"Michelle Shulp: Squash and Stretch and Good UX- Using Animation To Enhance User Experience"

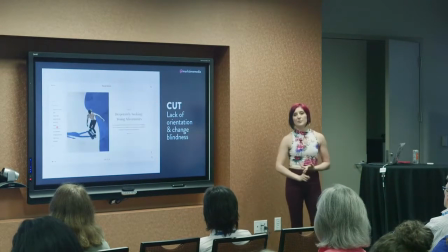1149s
And so that's why we need to do things like be consistent between pages, keep your menus in the same spot, keep your footers in the same spot,
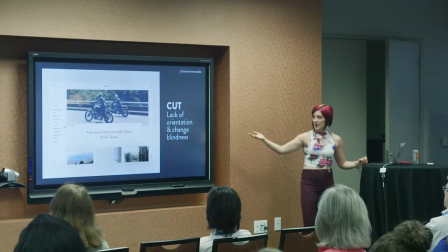1156s
use a similar layout, guide people through what they're doing because we have to deal with cuts and right here you can see like these are vastly different pages and it's kind of like I you know like things are jumping around and I don't know why and like it's it's confusing I don't know what changed so we want to try to mitigate that as much as possible when we're dealing with page changes and things that we can't control the
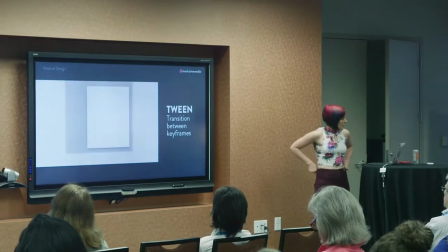1176s
animation for a tween great so here's a great example of between multiple properties changing at the same time right so we
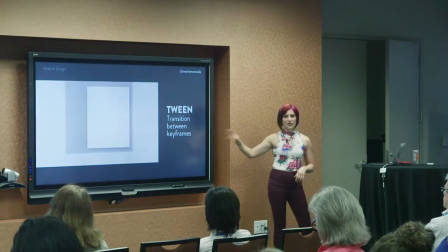1185s
have color change we have a shape change we have a size change tweening is useful because you can kind of tell where something came from and where it's going right so if
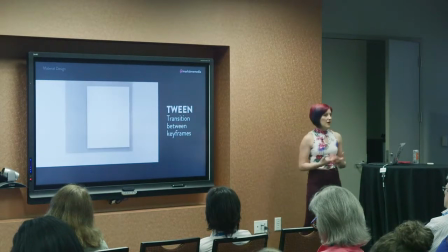1195s
I just clicked on the purple circle and suddenly there was a white square I wouldn't necessarily know the white square came from the purple circle but here it's pretty clear that they come from each other and so that's why tweening is very very useful and again you can tween between any of those
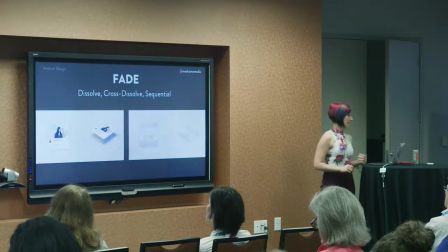1210s
things that we talked about earlier that you can animate so then there's fading There's several different kinds of fading. You might see like a dissolve, which is a standard fade, basically something fades out and then something fades in.
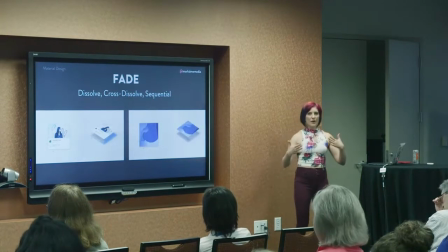1224s
A cross-divide is where they're simultaneously fading.
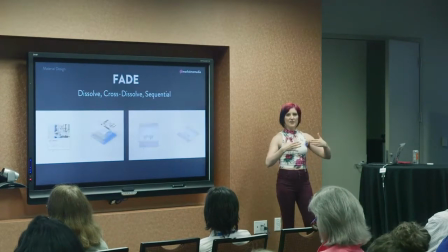1227s
So one object might be fading out while another one's fading in, which means if you kind of paused it in the middle, you'd see both of them a little bit. There's also a fast-through sequential fade, which is basically a really quick fade out and really quick fade in. So just different kinds of fades that you can employ.
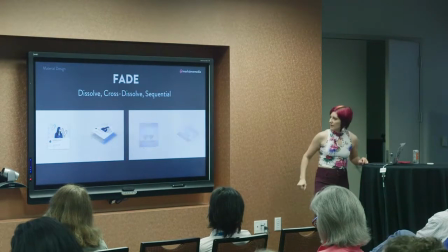1242s
This was like just a cool like layer based example that that material design gave us about about fades which was I just thought it was nice.
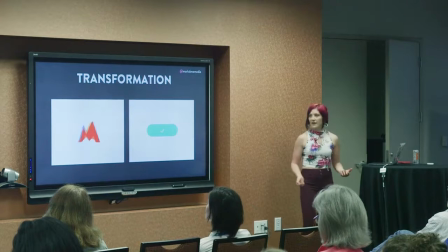1251s
Transformation this is one object becoming another also known as morphing this one this reminds me of all the flash stuff that I used to do like oh the first time we discovered oh you can make a shape turn into another shape this is so neat it does it for me how cool so
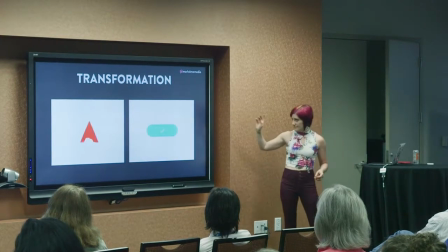1265s
that's fun but probably moderately useless however this example with the button is actually a really kind of nice example of transformation to convey useful information right so you've got your submit button you click on it there's a progress bar and then it turns into like a success state that's actually a really cool
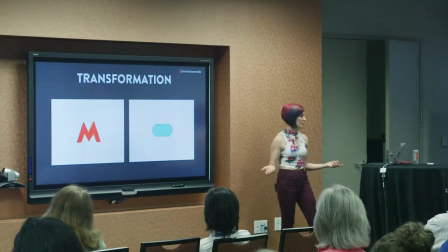1282s
useful form of transformation to convey information this
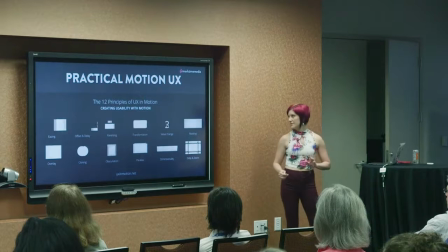1287s
is a very very overwhelming slide that I don't expect you to digest but there was a group that put together 12 principles of UX in motion so they kind of roughly based it on the 12 principles of animation they They made it a lot more specific to web interfaces, like here are some specific ways we can use animation on the web.
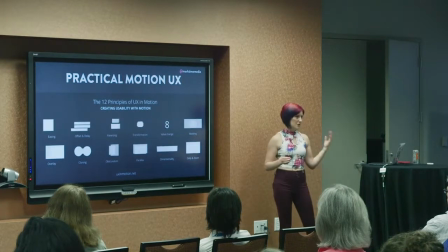1306s
The URL is uxinmotion.net, again the slides will be up so you can see these URLs, but I suggest digging into that and taking a look at it. I'm not going to go into detail about this, they do a really good job of talking about it. But these are probably some things that you've seen before in animation on the web.
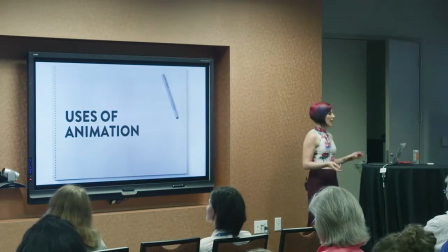1322s
So now that we know the elements of animation and what we can animate, how do we then use animation semantically and usefully.
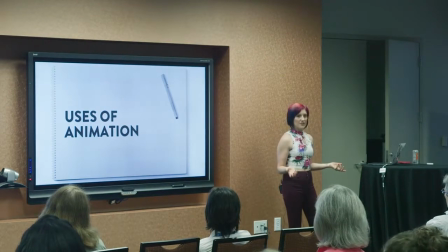1331s
So basically what what value can all of this animation provide to us now that we know how to do it?
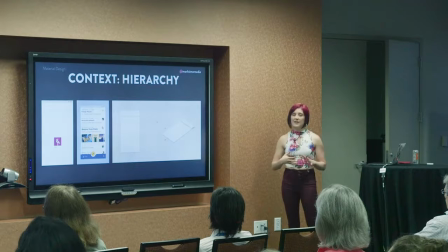1337s
Well one thing that animation is great at is establishing context through hierarchy.
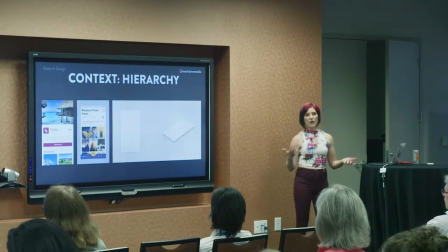1343s
It establishes basically hierarchical and spatial relationships. So you can see here the crane example you know you click on your your crane icon and then the app kind of grows out of the
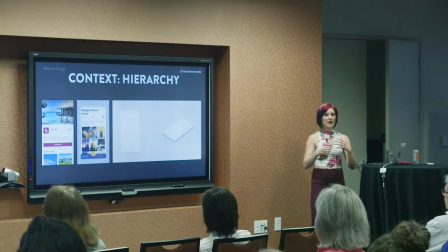1352s
icon right so it's very it's establishing hey this is the the parent icon and this is the app that comes out of it.
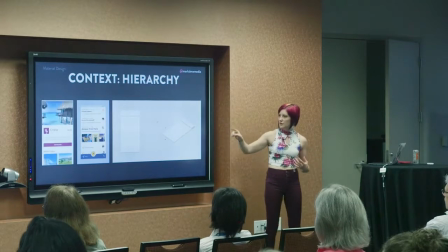1359s
The example in here where you've got your kind of list and you click on it and it grows out from that list that's great because it's establishing
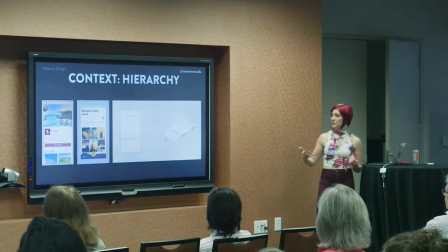1366s
navigation between different layers and again it's also being used to direct your attention to the important element because it's growing out from that.
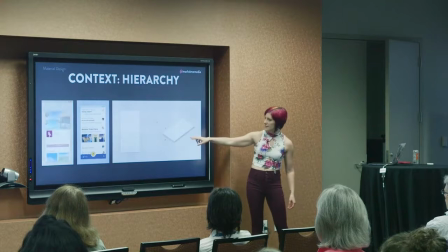1374s
So I just really liked this because it was showing kind of this layer based animation so that's what you would see statically but this is kind of how it feels like you're looking at it you know material design is very layer based and so you know So you're clicking on a thing and
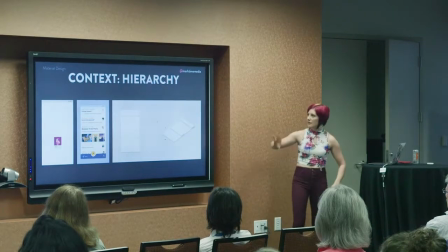1387s
it brings a layer up to the surface and then it brings it back down. So things that you can do with animation is establishing hierarchy.
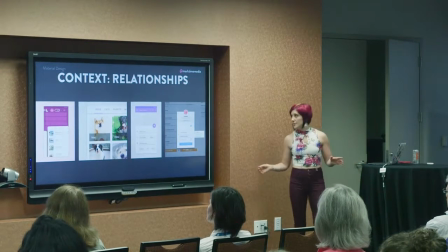1394s
There's also several different kinds of relationships that you can establish with animation.
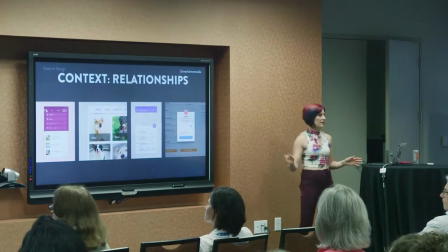1399s
One is the tab to tab or the scrolling, swiping. There's a lot of scrolling and swiping going on on the internet right now, especially mobile.
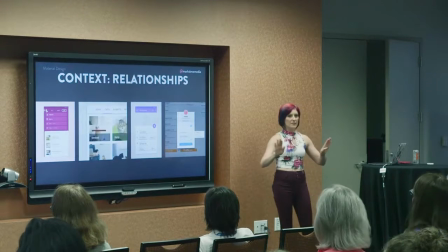1407s
But these are basically establishing peer to peer or adjacent relationships that are equal, so it's not hierarchical.
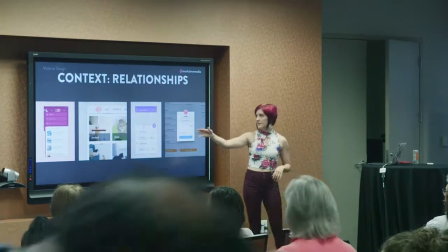1414s
So, for example, the dogs and cats, that's a great example of like tabbed relationship.
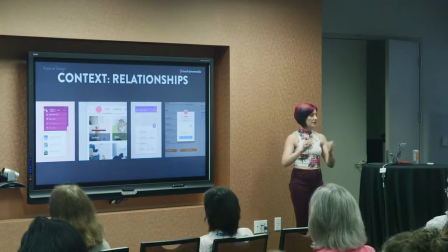1420s
A menu button to a drop down, so if you click on a button and a menu comes out of it, that's establishing that relationship there. Or when you click on something and a modal or a popover comes up, like establishing that relationship right there. Even toggles like accordions or drop downs, that's a really great example of being able to use animation.
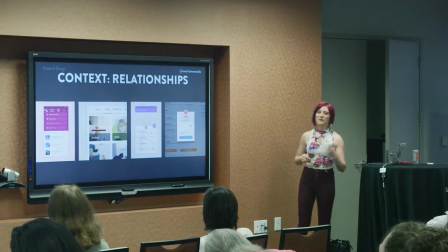1440s
and loading icons and placeholders to final content. That was something we talked a little bit about with the duration, if something's going to take a while.
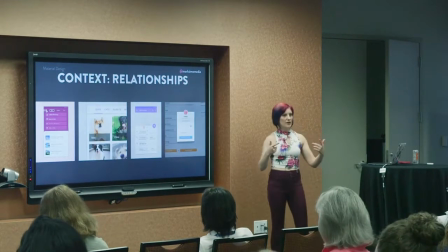1447s
But a lot of apps like Facebook or Twitter, if you load it kind of on a slow connection, you'll see kind of that blank state flashing at you. But it's implying, like, here's where the content's going to go.
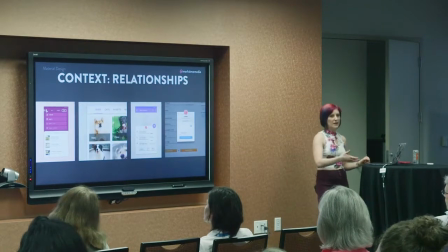1456s
And that's a useful way of establishing a relationship between the placeholder content and the content that will eventually be on the screen.
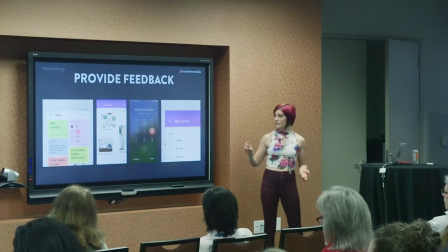1465s
Animations can also be used to provide feedback, right? So, if I drag something, I'm showing, hey, I'm going to drag this here and this is where it's going to be. Everything rearranges so I can see, hey, I'm doing something here. If I add, this one's cool, you add it to the cart, it just like goes into the cart, like, hey, I added a thing to a cart, right?
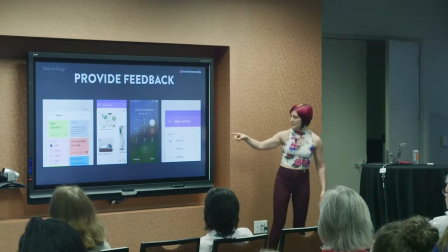1482s
That's providing useful feedback. Here it's entering in a passcode and it's shaking, it's like, no, no, no, no, you did it wrong, right? But that's a little bit of feedback that it's giving just by using animation.
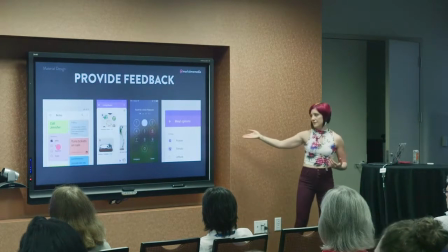1493s
And even here with the checkbox, it's a very simple animation, but it's saying like, yes, you clicked on this box, it is now checked. So it's providing feedback, it's providing whether there's a success or an error state, whether you're dragging or moving or hovering or pressing.
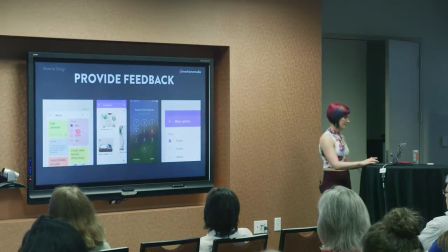1508s
These are really great ways to use animation to provide feedback. You can use animation to indicate status.
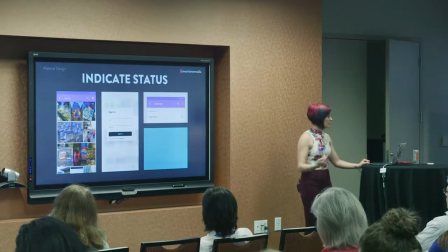1515s
So like we talked about those pre-state or transition animations, placeholders,
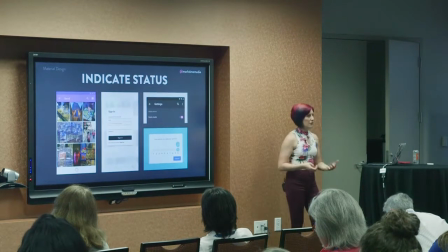1521s
like loading new content like on Facebook or Twitter when you're trying to load something also the loading
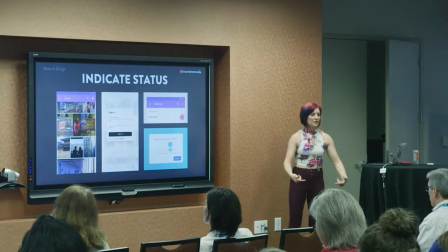1526s
indicator if you've got like an Ajax button to load more posts at the bottom of a thing and there's a little spinner that's a
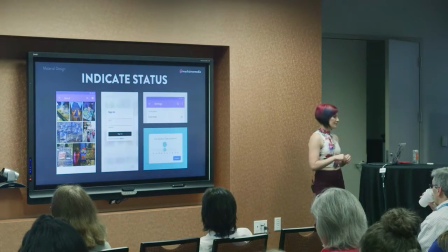1531s
really great example of indicating status something's happening state changes again stuff like on or off open or closed selected or deselected focused or unfocused enabled or disabled great places to be able to indicate status
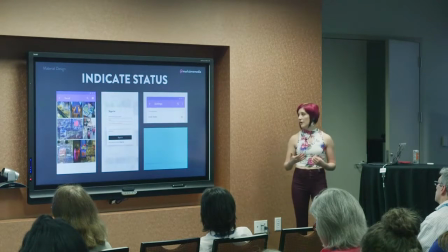1546s
indicating progress is super great so loading bars or pagination showing where where you're at in a stage, and then indicating the function of something. So these are all just really fun examples of indicating the status of something by,
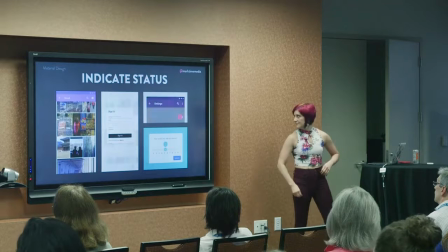1559s
yeah, like there's the loading thingy, it's like, hey, more stuff's gonna be here, yeah. You can also use animation to give instruction.
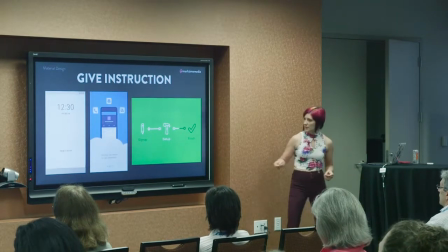1569s
So this is, it can be anywhere from just a very simple, like that animation saying, oh, swipe to unlock, I understand.
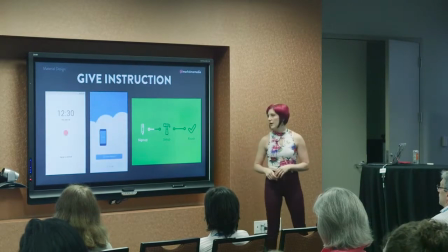1576s
Like it jumps so that you know that you can swipe, very simple. It can be as complicated as let's build this whole entire like thing to teach you how the app works Slack does some of that,
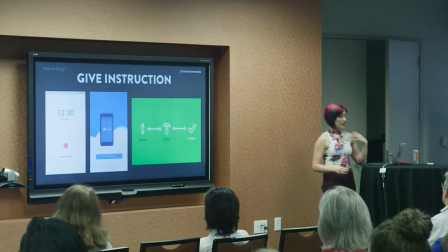1587s
but like hey, we built this whole complicated thing It can be just a pop-up that like shows up with like hey Here's an indication of the button you're supposed to click on next it can be a full walkthrough of your entire thing It can just indicate where you're at in the process
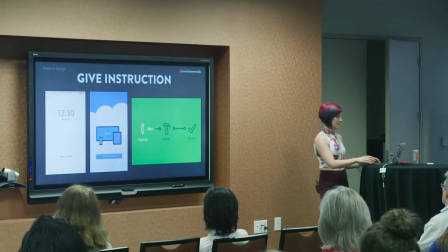1602s
These are all really great ways to be able to give instruction using animation And, of course, you can use animation to add delight.
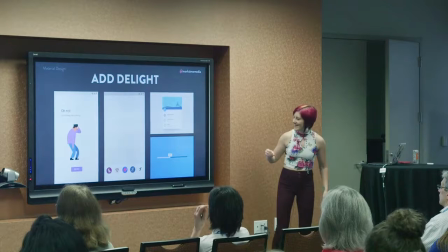1610s
I just love this juggling guy, oh, I could stare at that forever, he's so cute.
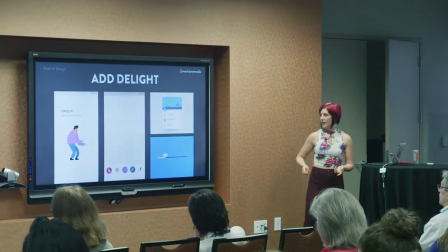1615s
But it's giving it a little character, right, so it's loading, and we could have just had a normal loading bar, but instead we've got this guy juggling because he's setting up your account, oh,
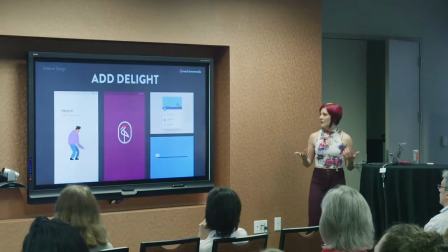1623s
but he's really sad because something went wrong, oh no, I don't know, this is just so fun. The crane has another good example, it's just a little bit of personality.
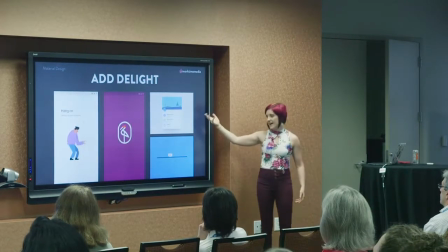1631s
This one, again, adding personality, you know, you kind of pull down and it, like, shoots the airplane up and the trees move, like, is it unnecessary?
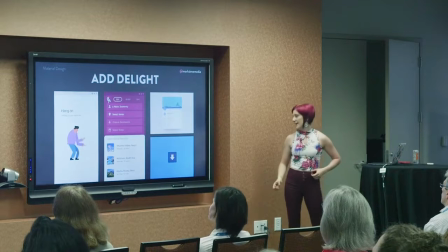1641s
Yes, but it's fun and it fits whatever that brand is doing. And I absolutely just love this loading bar indicator.